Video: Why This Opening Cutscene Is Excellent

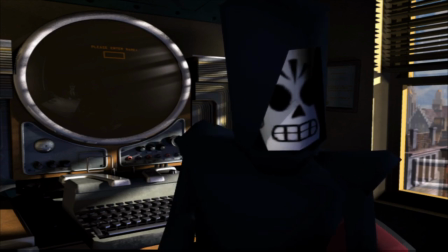It could be very, very dangerous.
And that Manny really is, in fact, just a travel salesman.
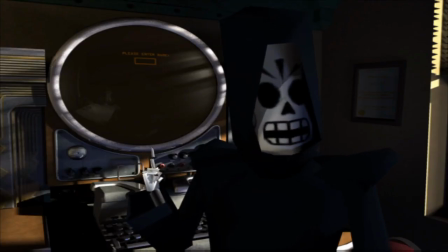Unless you were to take that money you were buried with and buy a better travel package from us.
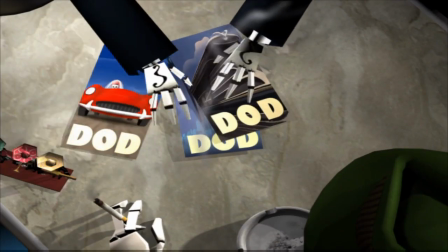I mean, wouldn't you rather cross the land of the dead in your own sports car?
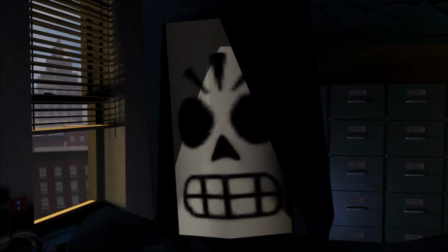He'll take the gold that Celso is buried with, which actually becomes a major plot point in the later stages of the game,
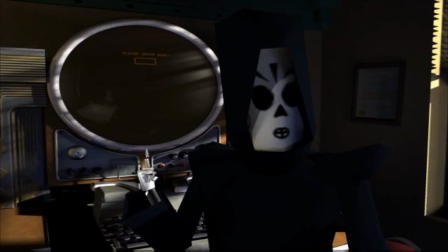measure his life's deeds, and see what travel packages Celso qualifies for. But the travel packages aren't just a funny gag and clever take on the afterlife.
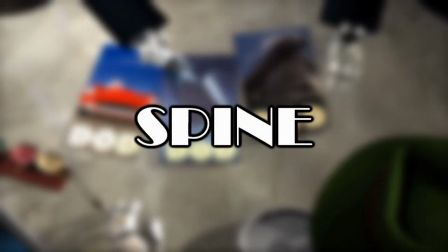It's really an outline, or spine, no pun intended, that's really what it's called, of Grim Fandango's entire story.
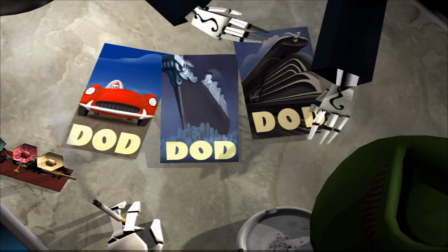A first-time player wouldn't know this yet,
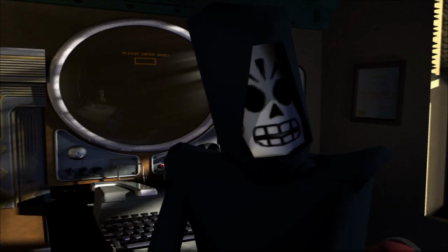but they're actually going to take this journey of the soul with Manny as he travels from car to boat to a ticket on the number nine train.
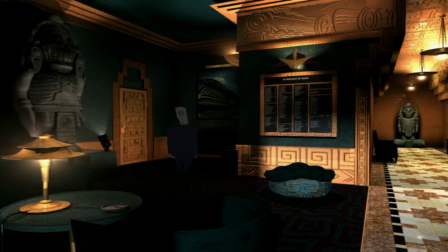There she is, the number nine. One of these days, I'm going to ride her right on out of here.
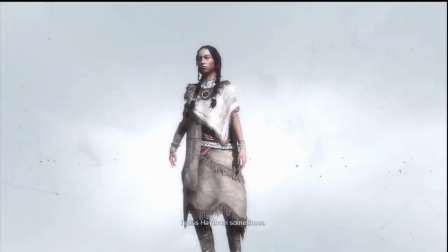This is all exposition, but rather than being delivered as a straight-up lore dump, it's dramatized between two characters.
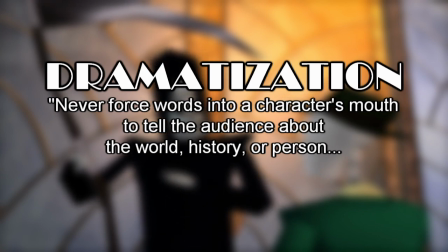Never force words into a character's mouth to tell the audience about the world, history, or person.
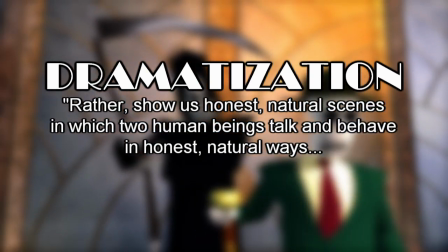Rather, show us honest, natural scenes in which human beings, or skeletons in this case,
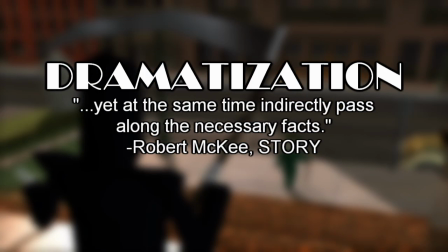talk and behave in honest, natural ways, yet at the same time indirectly pass along the necessary facts.
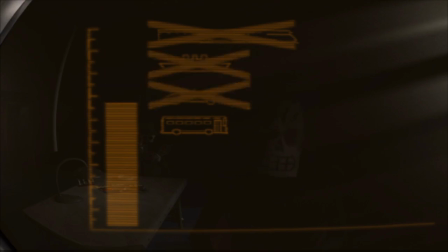Manny then checks Celso's records, or the measure of his life's deeds, and finds Celso doesn't qualify for, well, anything at all.
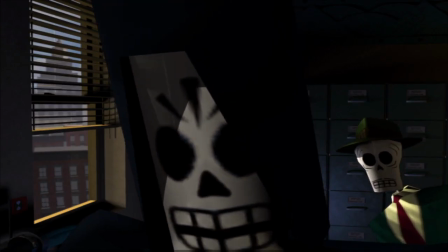The bad news is the train appears to be just out of your reach.
And by working quickly at his computer, it can secure the Excelsior line.
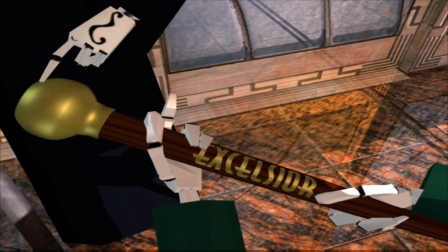And then it's revealed it's just a walking stick with a compass in the handle.
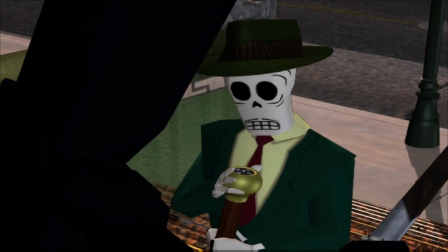But like most jokes in this cutscene, it's pulling double duty by laying out more of Manny's character to the player.
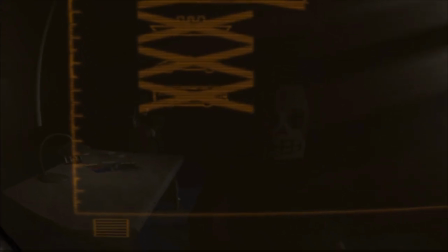When he's presented with an obstacle, or Celso's bad record, he doesn't just give up and walk away.
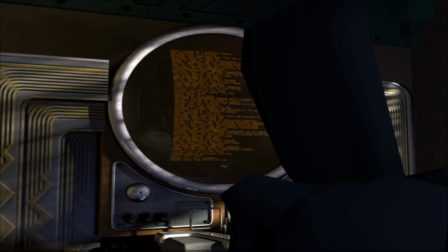I still got a couple of tricks up my sleeve here.
He finds a way to work around it.
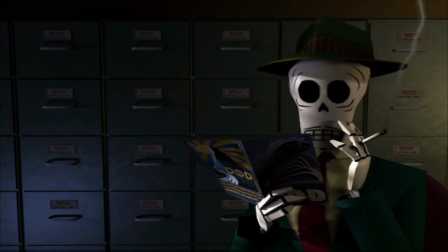This shows the player that, by keeping a positive spin on things and deftly weaving through bureaucratic red tape,
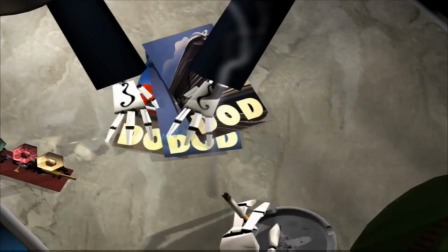Manny's really good at his job, which we'll return to in a moment. Put a pin in that.
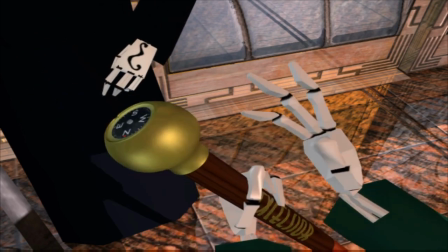Even after the deal is closed, Manny continues to sell the trip to Celso, saying, Oh, you're going to have a great trip.
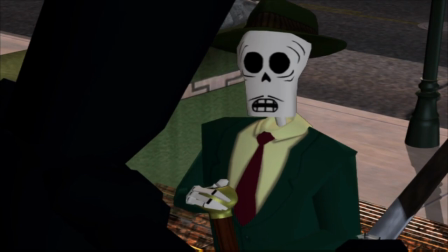Wish I was going. Why don't you? You could give me a lift.
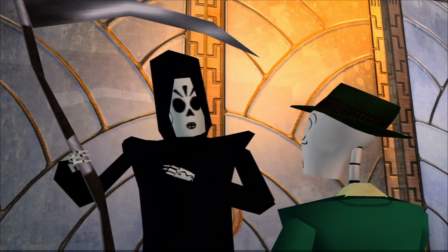Here, Manny finally drops the sales act as he looks away, hangs his head, and establishes the conflict of this story.
Oh, I can't leave here until I've worked off a little dead to the powers that be. Community service, eh?
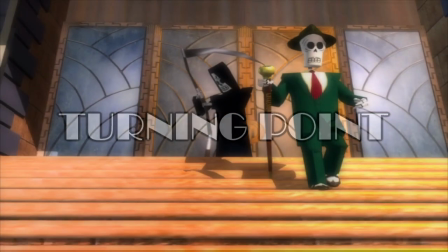This is the turning point of the scene. Turning points are very important as they do keep the scene from feeling flat.
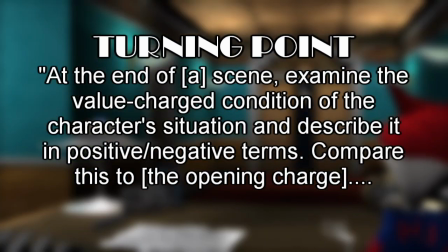At the end of a scene, examine the value charge condition of the character's situation and describe it in positive-negative terms.
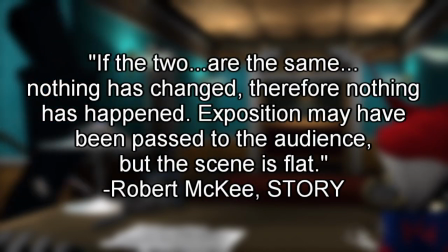Compare this to the opening charge. If the two are the same, nothing has changed. Therefore, nothing has happened.
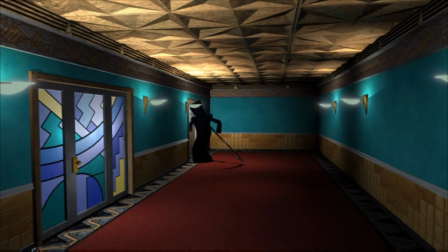Exposition may have been passed to the audience, but the scene is flat. See God of War Ragnarok, which I'll probably make a video about at a later date.
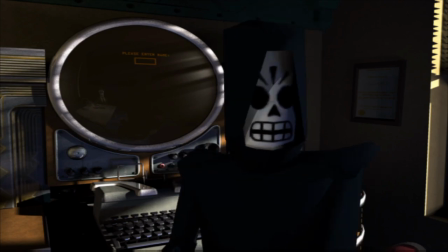Manny, the driver of the scene, begins with a positive charge, dominating the frame,
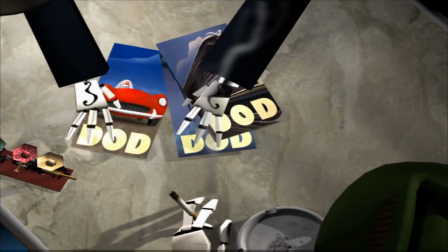moving the story forward, providing exposition, and working through any obstacles that get in his way.
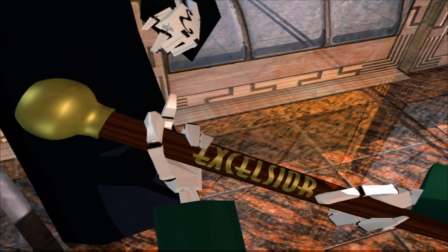He remains the driver until the turning point when Celso asks, Why don't you?
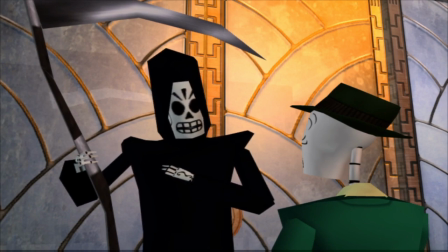Manny's body language then changes, externally visualizing his transition into a negative charge.
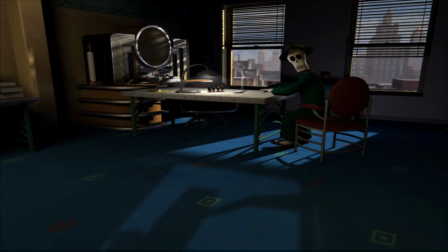Contrast this with Celso, who begins with a negative charge. He's nervous, intimidated, not in control.
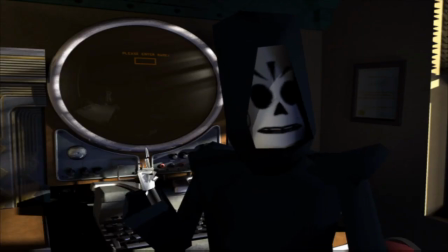But over the course of the scene, Celso warms up to the idea of being dead and taking the four-year journey of the soul.
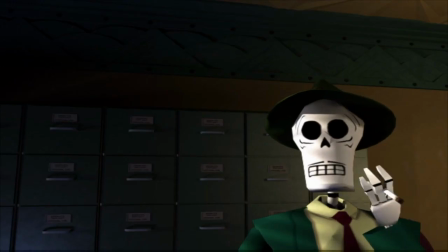His body language gradually becomes more relaxed.
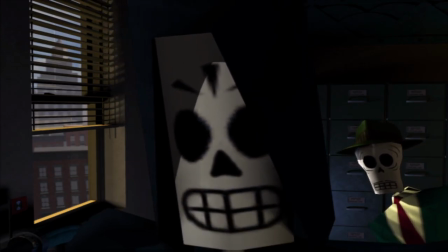He stops fidgeting, he reads the brochures, he even nods along as Manny pulls strings to get him the excelsior line.
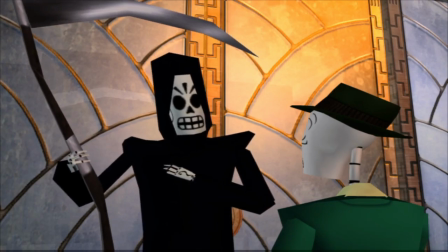In their final shot together, Celso practically struts away, taking the camera with him.
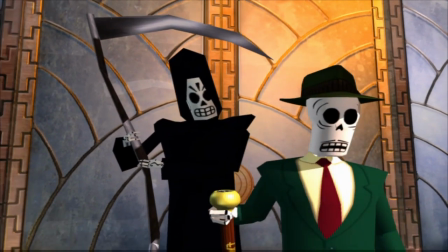Manny is literally stuck in place, small and tucked away in the corner,
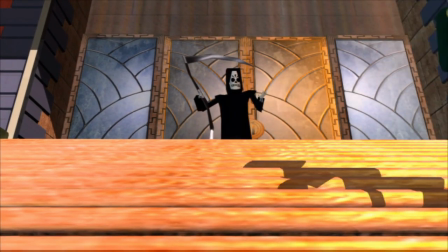just like Celso was at the beginning of the scene, as he watches Celso do the one thing he can't, move on.
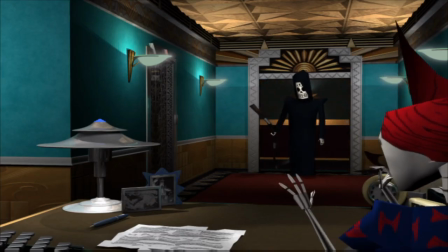This makes us feel for Manny as he returns to the office, looking more and more out of place by the moment.
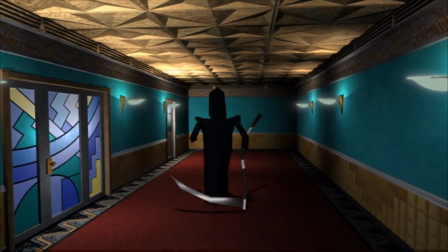He underscores his conflict by muttering, Tell Don not to worry.
I'm not going anywhere.